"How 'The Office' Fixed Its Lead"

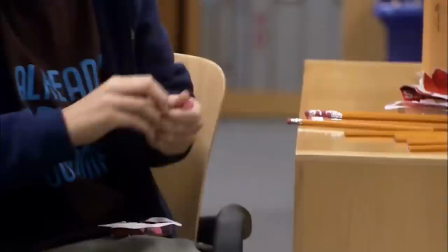232s
Season 2 started a trend where the writer started to realize that they potentially had a chance of creating a much longer show than they had originally foreseen,
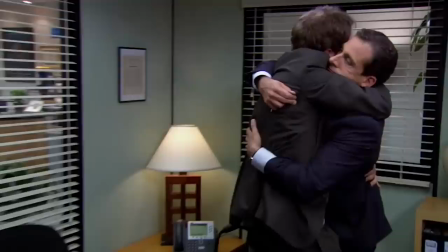240s
and because of this, they started making the steps of expanding Michael as a character,
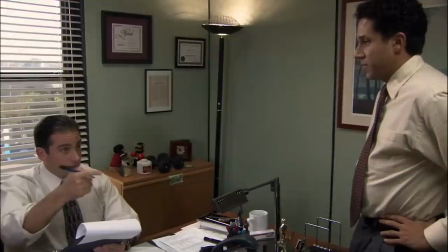244s
because while his simplistic horribleness worked for a six-episode run, it probably wouldn't for a show destined to last for hundreds of episodes.
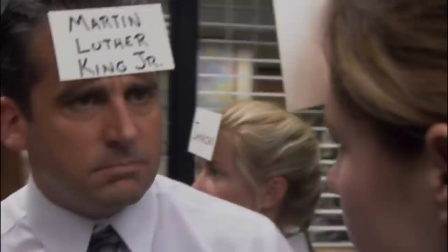253s
It was no longer enough to just show him being bad and to then say, ha ha, that's bad, do you get it?
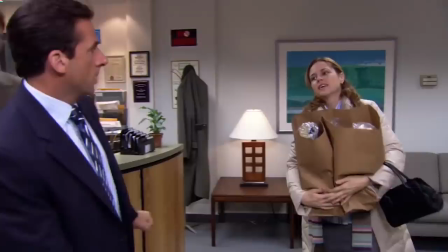260s
They suddenly desired to ask questions, to have him evolve over time, and to bring a method to his madness.
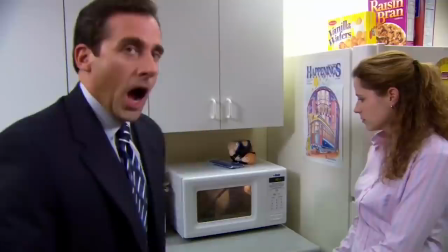269s
Season 2 is the first set of episodes in the show's history that didn't just say Michael is bad,
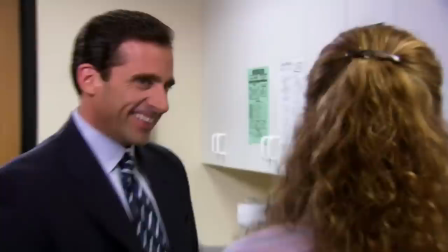275s
but that also dared to ask a very complex series of questions. Why is Michael bad?
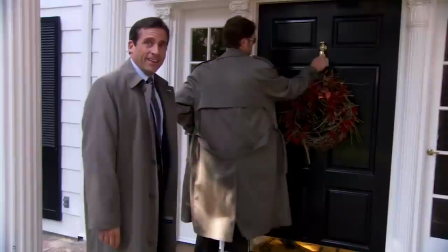281s
What led him to be bad? And can he not be bad?
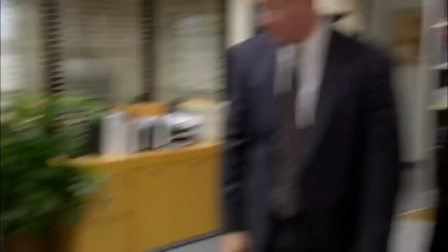287s
Can he learn to change? And can we learn to love him?
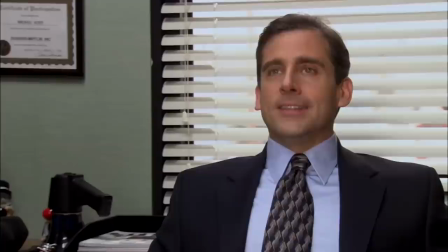291s
The most important thing that season two episode two managed to do is introduce us to the one and only Todd Packard.
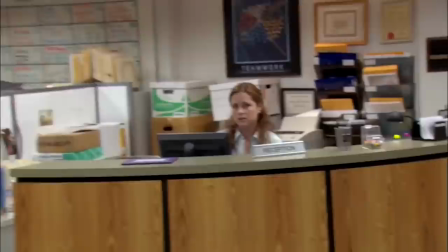299s
Packard is the man that Michael would like to see as his best friend. He's loud, he's crude, he's cruel, and he is impossible to put up with.
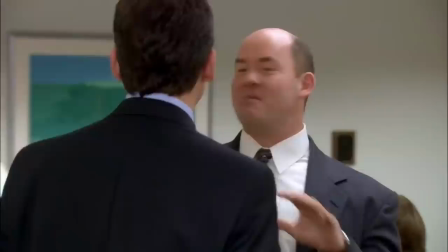308s
He also represents a lot of how Michael had come across during season one, bringing to the audience a lot of the same energy.
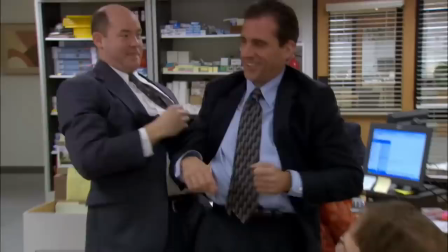315s
And yet, by the time we've seen the two together for only mere moments, we understand that they are very different people.
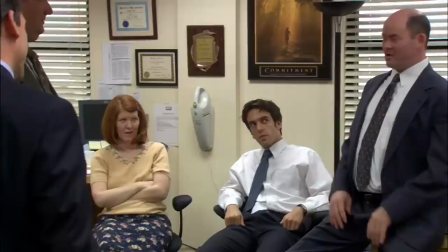322s
Packard carries himself with a great importance that makes him seek to make others feel inferior or uncomfortable.
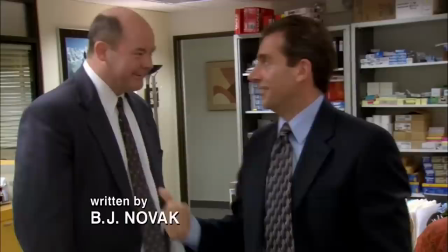328s
His actions are not accidental or born of any social disorders. He's just a massive asshole.
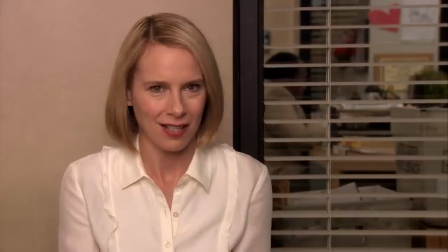335s
Michael, despite often acting similar to Packard, is none of those things, at least not on purpose.
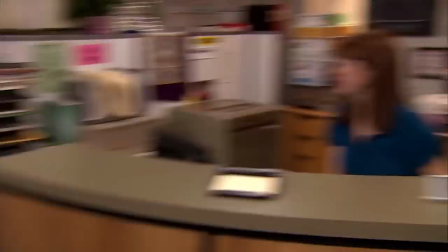342s
If I were to break down this leading man in as few words as possible, these are the ones I would choose.
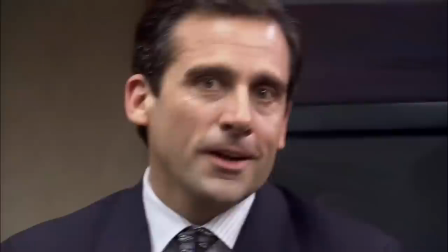349s
Michael Scott has never been loved.
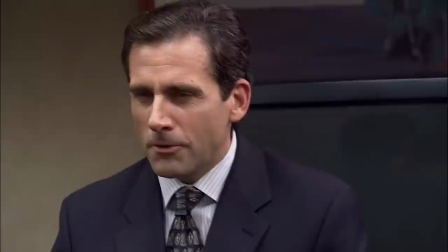354s
We're never cued into much about his origins, what growing up was like for him, or anything like that.
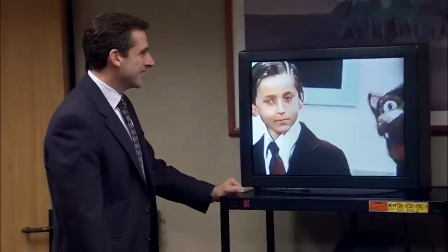360s
The closest we ever get is in Season 2, Episode 18, Bring Your Daughter to Work Day,
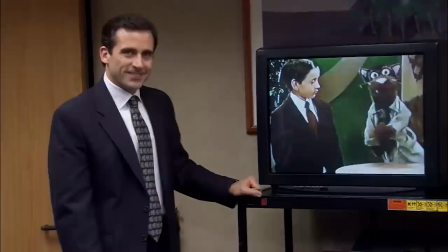365s
when he gets his hand on an old TV show he had appeared on as a child, and we see a very depressing moment.
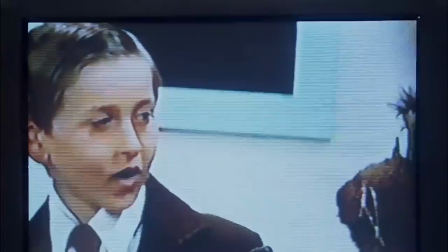371s What do you want to be when you grow up?
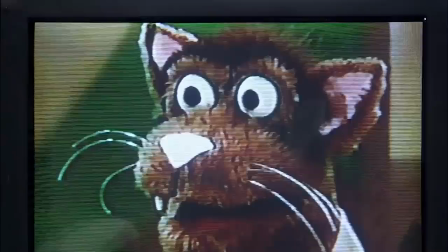373s I want to be married and have a hundred kids so I can have a hundred friends and no one can say no to being my friend.
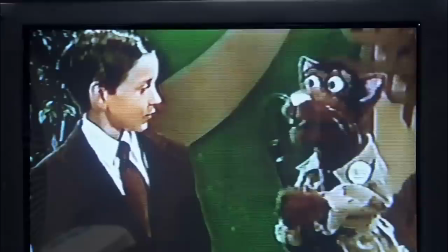382s
This is a glimpse into the childhood of a man who grew up to be broken,
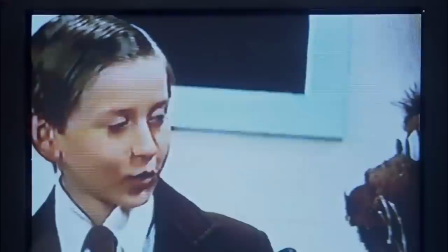387s
and the quote signals to us a deep well of Michael's insecurities and motivations. It also happens to be the plot of the show.
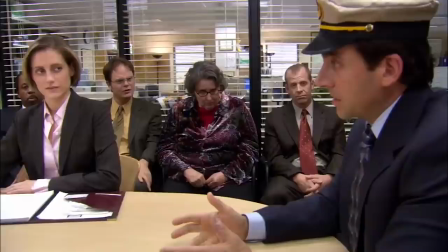397s
Michael Scott was born with a massive talent as a people-pleasing paper person, and was elevated to a position of power because of this.
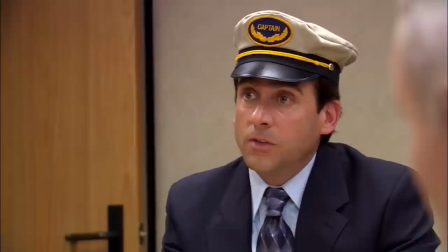404s
Like many men, Michael immediately chooses to abuse his power to get him something he never had before.
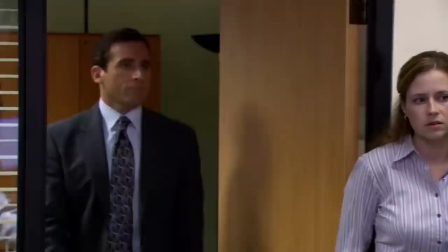409s
But it's not something sickening or evil. It's just one thing.
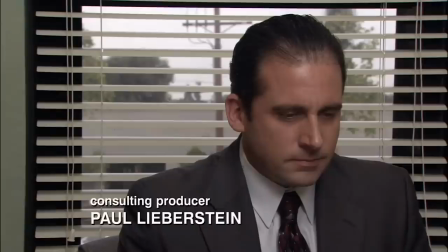415s
Friendship. He wants to use his position as a boss and as a manager to force everyone below him to be friends with him.
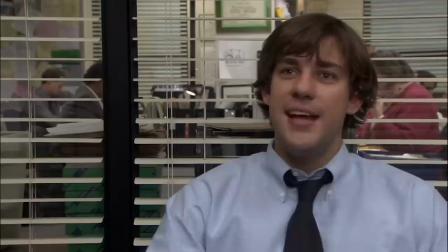424s
This subtle distinction in his motivations totally change how he's presented from the first run of episodes to the second.
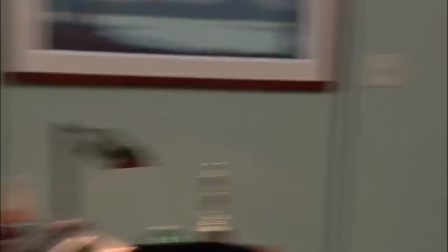430s
In Season 1, Episode 3, we see Michael push the responsibility of choosing a new inferior insurance plan off to Dwight.
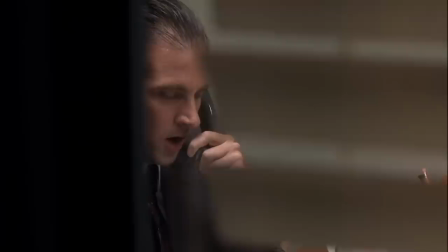438s
Throughout the episode, we see this is mainly because of either a fear he has of the office turning on him,
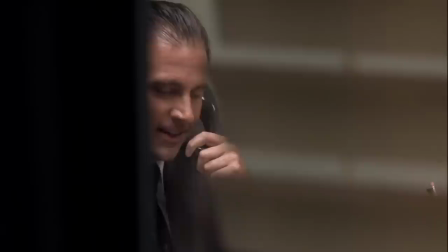443s
or because he's just too spineless to make tough choices and to act like a boss.
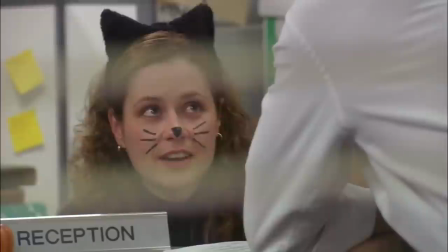448s
Having another employee take the blame is preferable to him than confrontation.
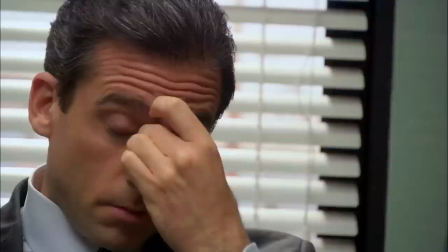453s
In season two, we see a really similar storyline, but with a completely different implication behind it, that sort of retcons the events of the previous season.
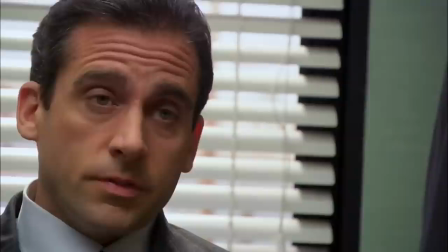461s
In the story, Michael has been tasked with choosing someone from the office to let go of in order to save money,
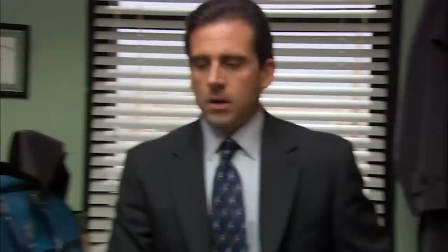467s
and he has procrastinated up until Halloween, the deadline.